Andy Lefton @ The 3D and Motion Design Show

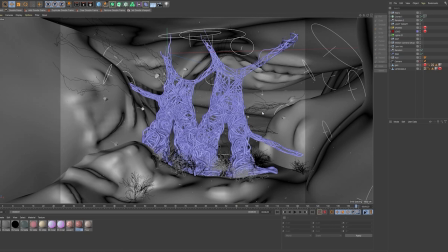(49:31)
I'm just going to give you a quick rundown on some of the post work I did.
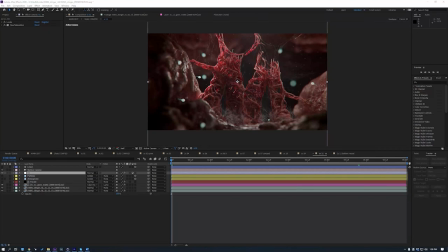(49:35)
Okay, so here we are in After Effects, and this was kind of where I compiled everything. This is where it all came together. We started to composite, kind of add, you know, some color, a little bit of levels here and there, some post effects. I even, you know, you'll see some of the particles floating around. Some of the particles were kind of cloner objects kind of floating around,
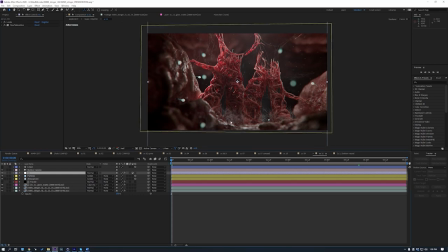(49:54)
but I also added some kind of 2D dust plates, stuff like that, just to give it a little bit more atmosphere. And those helped really kind of sell the shots. And I also did stuff kind of like, you know, like some post glows. I know that we kind of have these kind of electrical impulses, especially at the end.
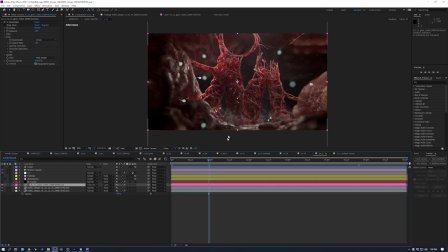(50:13)
I kind of wanted to really give it a little bit more life. So, you know, you can always see these electrical impulses kind of growing throughout. And, you know, I put that together kind of as a separate scene, separated the M, the vessels,
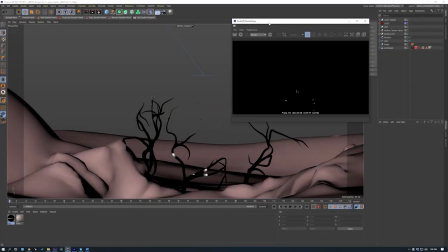(50:24)
and you kind of see how I did it here, where we just had a simple animated texture, just kind of going up, you know, and I just kind of had them looped. And you can see I just rendered it against black. So in After Effects, just kind of composited over.
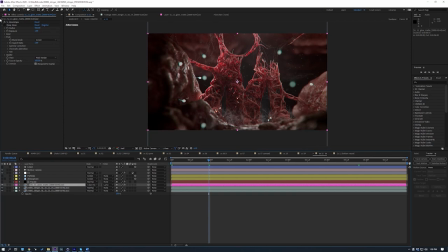(50:40)
I believe my blending mode was color dodge, and just added some glows, kind of played with that, around with that. I also used Magic Bullet Looks for some kind of final leveling in regards to a little bit of lens distortion.
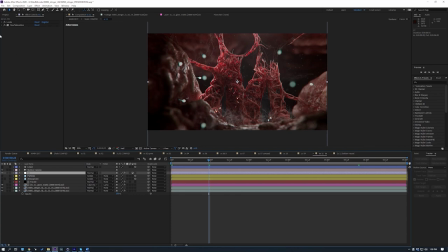(50:54)
So we kind of had distortion on the edge here, a little bit of color correction on top of the looks. And then, you know, a few other things, some chromatic aberration to kind of really sell it. So with that, I really appreciate you guys taking the time to check this out. And I believe that's going to be bringing this presentation to a close.
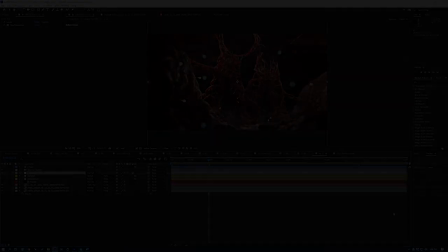(51:14)
So I hope you enjoyed it. Thank you very much. Thank you, everyone, for checking that out. I hope you enjoyed the presentation, and I look forward to the next one. For those interested, you can also check out my social media. You can find me on Twitter, at Andy Lefton. I'm also on Instagram, at Andy Lefton, one word. And I also have a website, andylefton.com. And I do recommend, if you get a chance, check out MadMicrobe. You go to their website at madmicrobe.com. You can kind of see what we're doing over there. But I do recommend it.